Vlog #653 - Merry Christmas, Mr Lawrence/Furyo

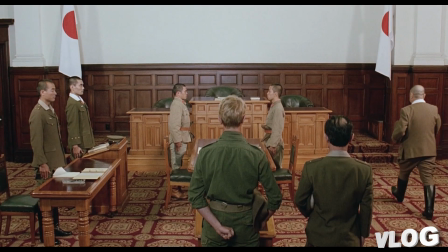tu as donc un plan large sur la salle, tu vois les trois personnages qui débarquent et en fait, au bout d'un moment parce qu'au début tu suis le mouvement, tu suis les personnages qui sont en mouvement puis tu vois Yonoi que tu as suivi dans la scène d'avant donc tu
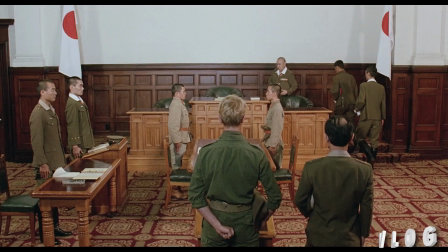le suis lui et au bout d'un moment tu remarques cette masse de cheveux blonds au milieu de l'image c'est vraiment intelligent comment c'est fait d'un seul coup tu vois ce mec de dos
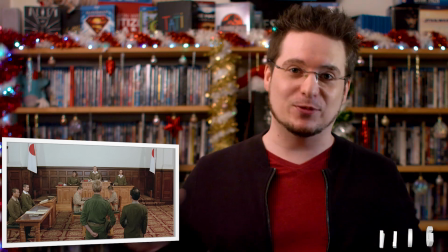tu vois pas son visage mais tu vois cette masse de cheveux blonds qui t'attire parce qu'il y a que des japonais, ils ont tous les cheveux noirs et du coup cette masse de cheveux t'attire et en même temps tu vois pas son visage,
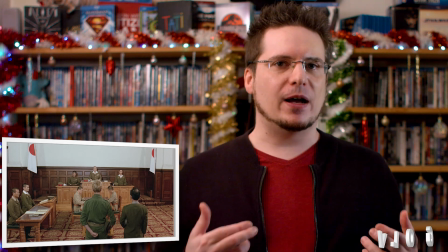il reste de loin. Et quand enfin le personnage se met à parler et que les jurys lui parlent et que donc Yonoi doit lui prêter attention,
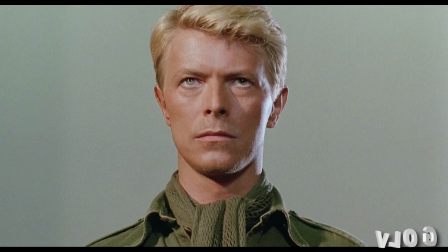à ce moment-là t'as un contre-champ sur Bowie qui remplit tout le cadre. C'est un gros plan ou un plan épaule extrêmement rapproché. Comme la pièce est entièrement blanche, entièrement vide, il n'y a quasiment que dalle,
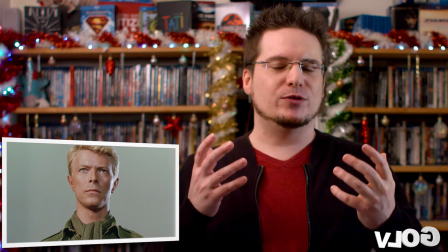tu ne peux pas faire autre chose que voir David Bowie avec son physique très particulier et très charmeur de l'époque,
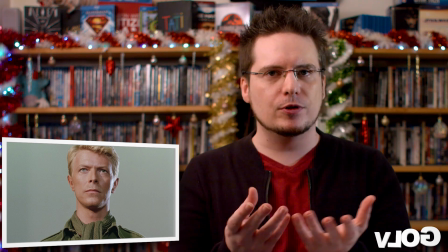ses yeux verrons qui lui ajoutent un style très particulier et qui lui ajoutent quelque chose qui fait que tu le remarques tout de suite, qu'il t'agrippe rien que par son regard qui est très particulier,
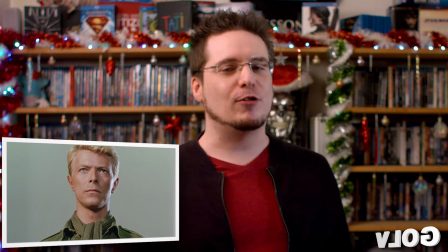et puis sa masse de cheveux blonds, et évidemment son comportement au fur et à mesure du truc, il a un comportement qui est assez génial, il a des répliques qui sont très cool.
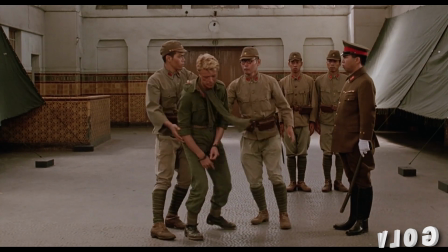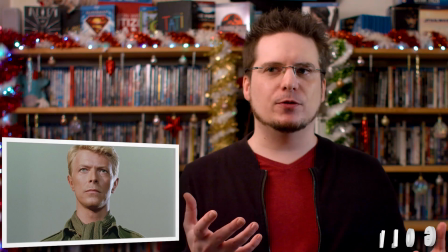Ce qu'on peut additionner aussi pour prouver vraiment qu'il y a une attirance au passage où il demande à Bowie de prouver qu'il a eu
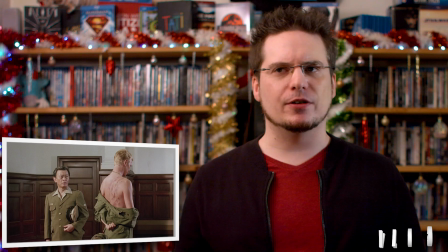Et du coup Bowie retire sa chemise et tu vois que ça le perturbe énormément.
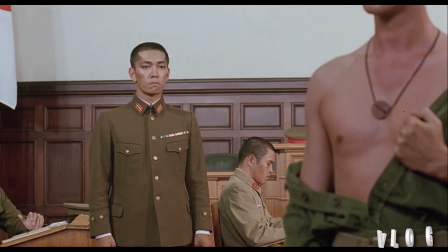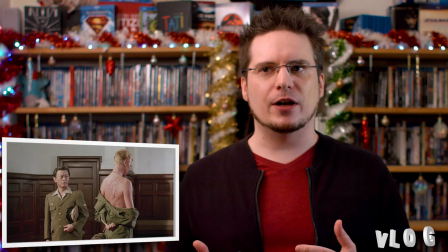Ce qui pourrait passer pour un côté chaste des Japonais,
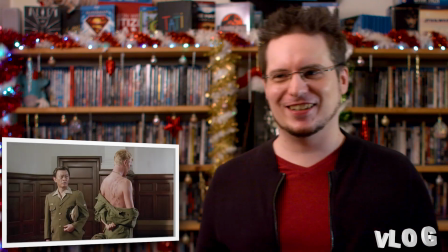mais les Japonais ne sont pas les derniers à se foutre à poil en groupe, avec toutes les sources thermiques et tout les machins du genre là.
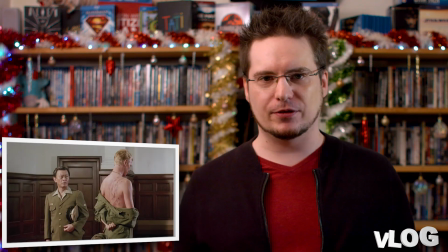Et donc pour moi ça vend clairement plus l'idée que ça l'attire de voir ce mec qu'il trouve plutôt beau gosse,
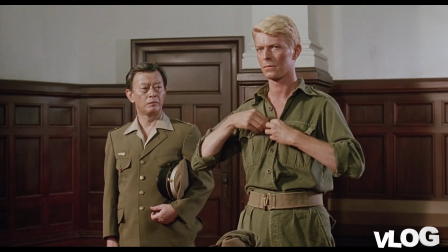torse nu, même s'il est en train de montrer pour le coup ses coups,
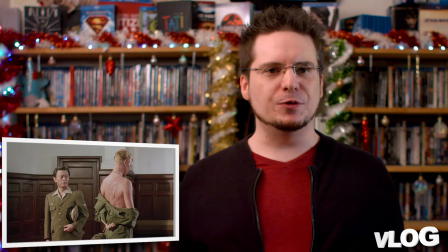attirant. Donc voilà, tu sens qu'il y a un travail du thème de l'homosexualité, je veux dire, dès le début du film,
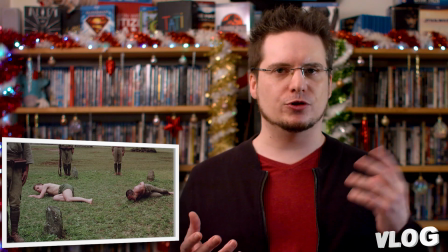ça commence avec un prisonnier et son geôlier qui ont eu des rapports homosexuels et qui sont condamnés pour ça.
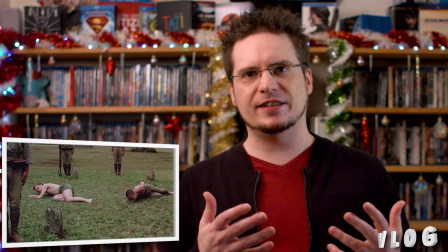Donc tu vois très clairement que ça encadre toute l'histoire autour de ce thème-là, d'une homosexualité latente et pas du tout vécue et réprimée du coup par les personnages.
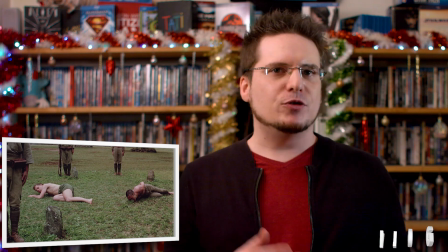Et du coup, ce travail sur ces relations amoureuses interdites est une métaphore, à mon du coup de cette idée de respecter son ennemi,
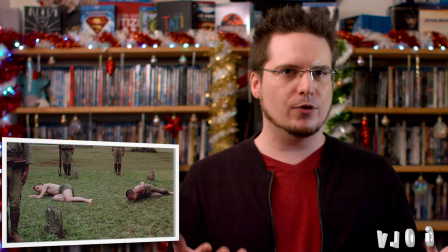de l'avoir étudié et du coup d'avoir une certaine affection pour lui, notamment pour Lorenz qui justement est donc l'interprète, et cette idée que finalement deux peuples qui sont en guerre,
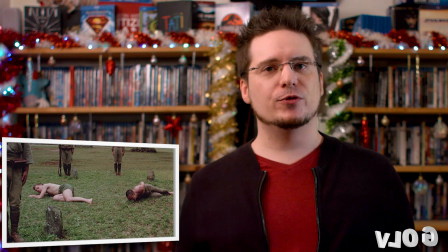ça n'est que deux peuples qui pensent avoir raison chacun de leur côté, et donc je trouve que c'est un très beau film justement sur cette étrange notion que avant et après une
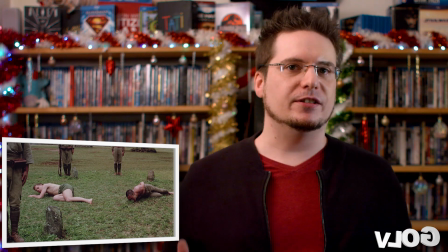guerre, un pays avec lequel on est en guerre, c'est aussi un allié, et c'est quelque chose qu'on peut respecter et admirer etc etc,
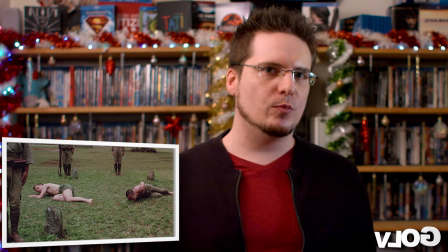et que c'est intéressant de montrer ce que la guerre peut faire pour affecter ces choses dans les deux sens.
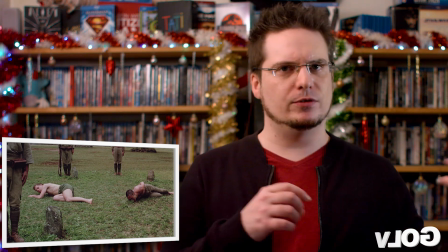Aussi bien ceux qui de base ont toujours détesté leurs opposants et qui d'un seul coup après la guerre les ont découvert sur un autre jour, que ceux qui les ont toujours aimés et après la guerre on doit faire avec
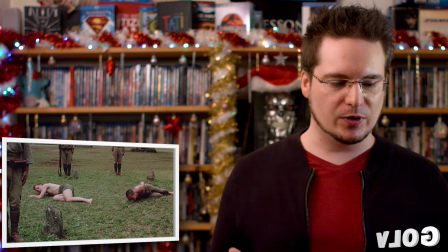un certain poids, certaines choses à porter, du coup, certaines exactions qui sont un peu impardonnables.
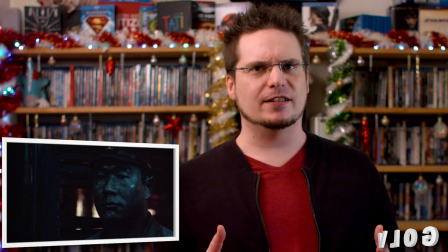Et à ce niveau justement, le personnage de Kitano va être assez intéressant parce que c'est le dernier personnage qui...
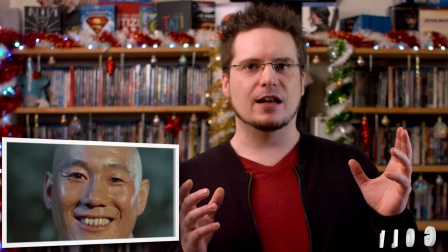C'est le premier personnage qu'on voit du film et le dernier il ouvre et il clôture le film et il a un parcours complètement différent et un point de vue différent une personnalité très différente entre le début et la fin du film.
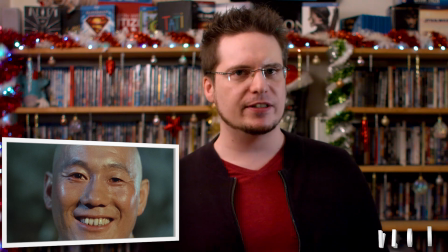D'après le réalisateur, il est censé représenter les japonais en général, il est censé représenter le peuple japonais.
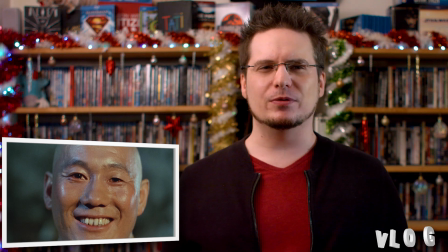Je trouve ça un peu compliqué à cerner dans le film. Pour moi, il est un peu une caricature du japonais qui déteste...
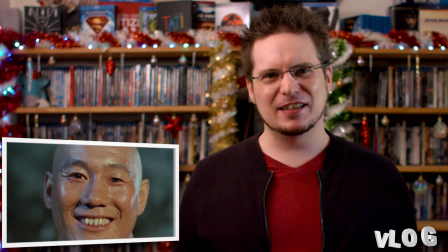Je sais pas, il y a un truc qui...
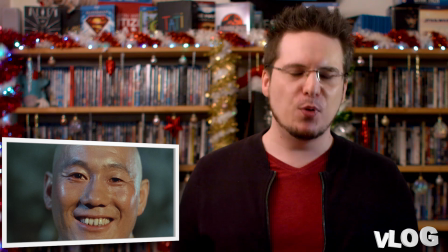Ça me paraît pas si clair que ça, qui représente le peuple japonais, et je trouve que c'est beaucoup de choses à mettre sur les épaules du peuple japonais au niveau du comportement de
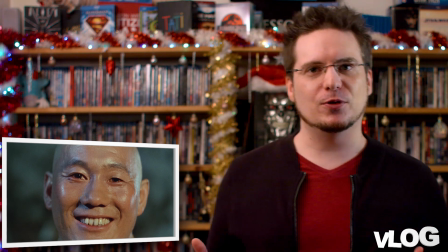Hara. parce que c'est le plus tortionnaire du truc quoi je trouve même personnellement que Yonoi il est soft
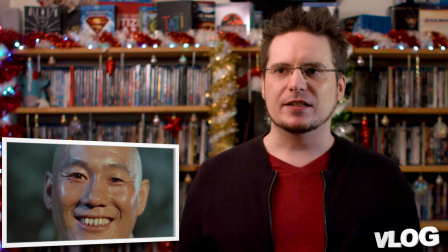niveau Bushido, niveau règles t'as vraiment l'impression que il fait les trucs les plus graves uniquement en dernier recours et qu'il a aucune envie de les faire en général,
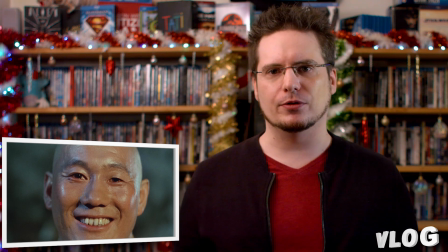là où dans un truc comme le pont sur la Vierkwai tu sens que le chef du camp